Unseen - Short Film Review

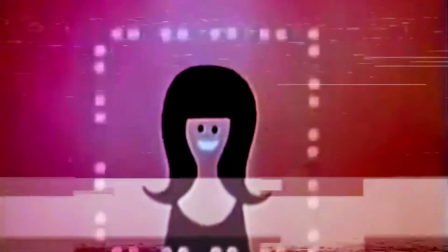0:02 brought to you by
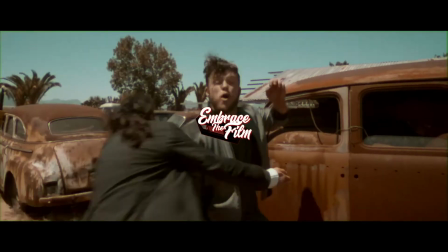0:08 what's
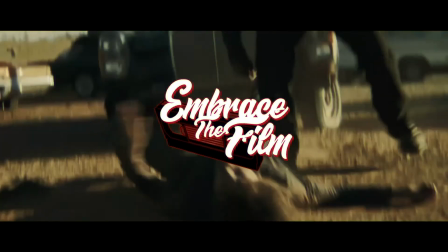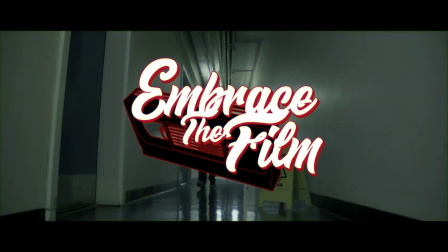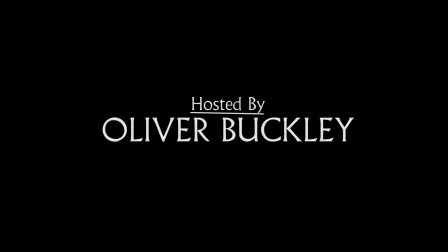going on short film friends welcome back to ETF where today we find ourselves stalked in true slasher form by a psychotic X and we take a look at the unseen from
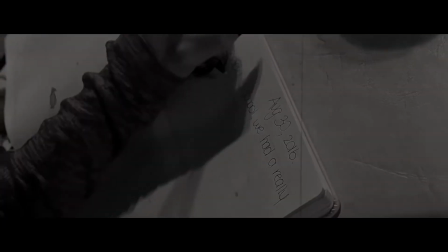0:47 reddit director Steve Merlo this film teeters between placing you alongside
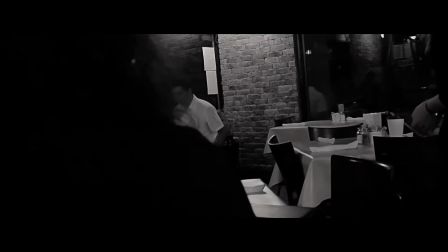0:52 a young woman who is attempting to recover from a dangerous and toxic relationship by getting herself back out onto the dating scene,
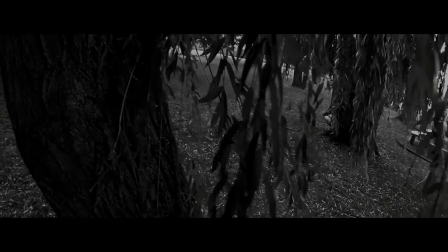1:01 and the point of view of her fractured ex-boyfriend whose obsession won't allow him to let go of her. A bold choice that I feel pays off pretty well, making for a much more interesting narrative.
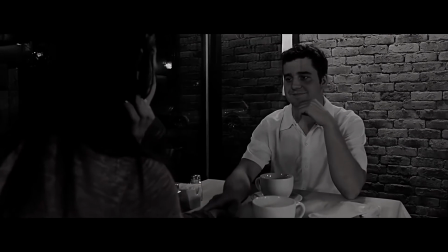1:13 Merlot chose to present this one in a high contrast black and white,
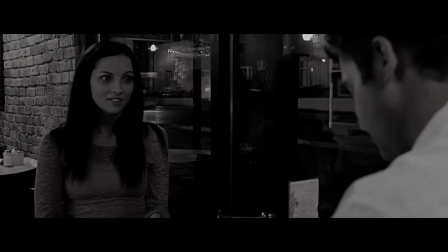1:18 which combined with a very specific camera style delivered an almost Hitchcockian or Polanski-like flair. There were many moments that brought me back to Psycho or Repulsion, which I'm sure was no accident, and the climax of the film,
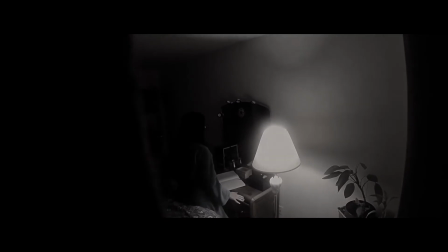1:34 paired with the killer's voice heard throughout the piece, were reminiscent of When a Stranger calls. All of it brought back waves of nostalgia that made for a very pleasant experience.
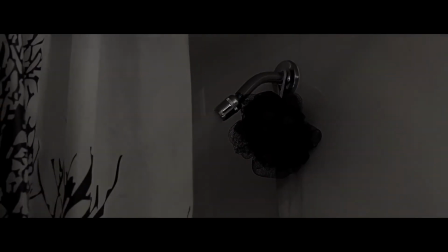1:45 Though I probably could have done without the dirty film overlay that was placed over the whole thing. I get the reason for using it, but I don't feel it was necessary. I thought the performances throughout this weren't half bad.
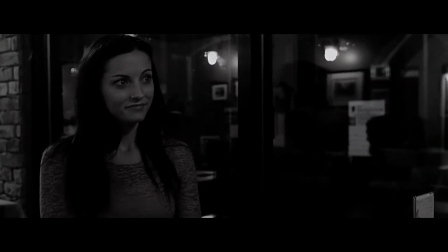1:59 Sure, they weren't perfect, and I can definitely see others criticizing them for being bad actors,
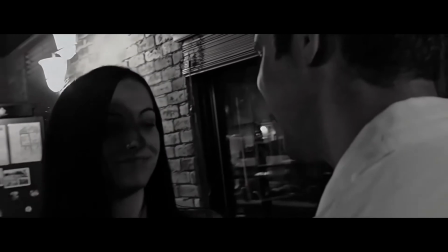2:05 but if you look at the film through the lens of a 60s style thriller, it kind of works. As I said a long while back in my review for Trouble is My Business, I have always loved the 60s black and white aesthetic.
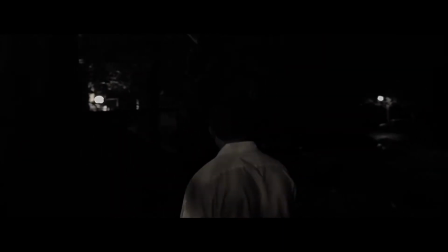2:19 There's something about it that just captivates me, and Merlo wasn't afraid to go the distance with it here. Showing a strong command of the lighting, letting things fall into deep, unforgiving shadow. I thought the choice to drop us into the killer's POV was jarring at first, but quickly won me over,
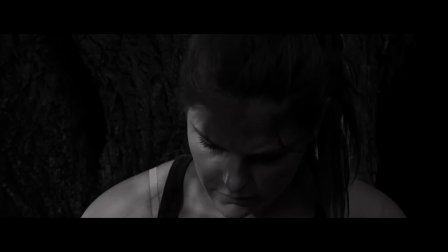2:41 and it began to remind me of Peeping Tom, which many credit as technically being the first slasher film. Merlo put a lot of detail into this one, going so far as to incorporate things such as making all the women look very similar to the killer's ex,
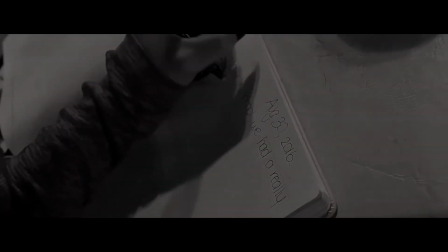3:00 and even each time you first see them, they're all writing in a notebook, similar to the one that she wrote his breakup note in. I don't know guys, this one just kind of worked for me. The only thing I might have changed was the use of cell phones during the middle moments of the film. It does kind of pull you out of the 60s aesthetic.
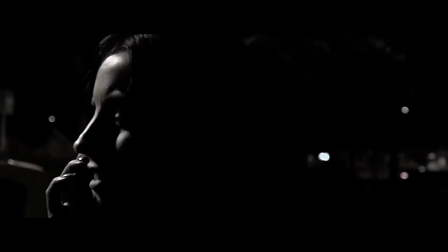3:18 Personally, I probably would have placed the phone call once her character got home and worked in some older landlines.
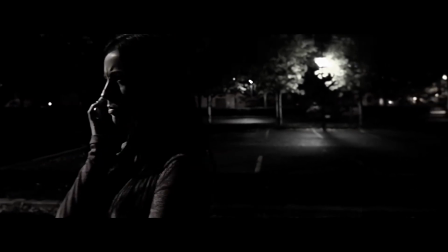3:25 Maybe had the killer call her from a payphone and have her kind of assume that it was her date with the same slightly playful tone. But I'm just kind of nitpicking at this point. If you look at this as a simple, modern story told through the lens of a 60s style, then it all works just as well. And this can be used to defend mostly anything from the acting down to the kills. I'll admit, they were lacking in this.
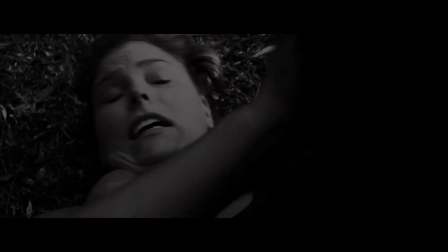3:51 The one that was the hardest to watch was the strangulation scene. it definitely could have used some more work to make it feel a little more authentic. My suggestion would be adding some screaming or choking sounds. Although in 60s films, death scenes weren't perfect either.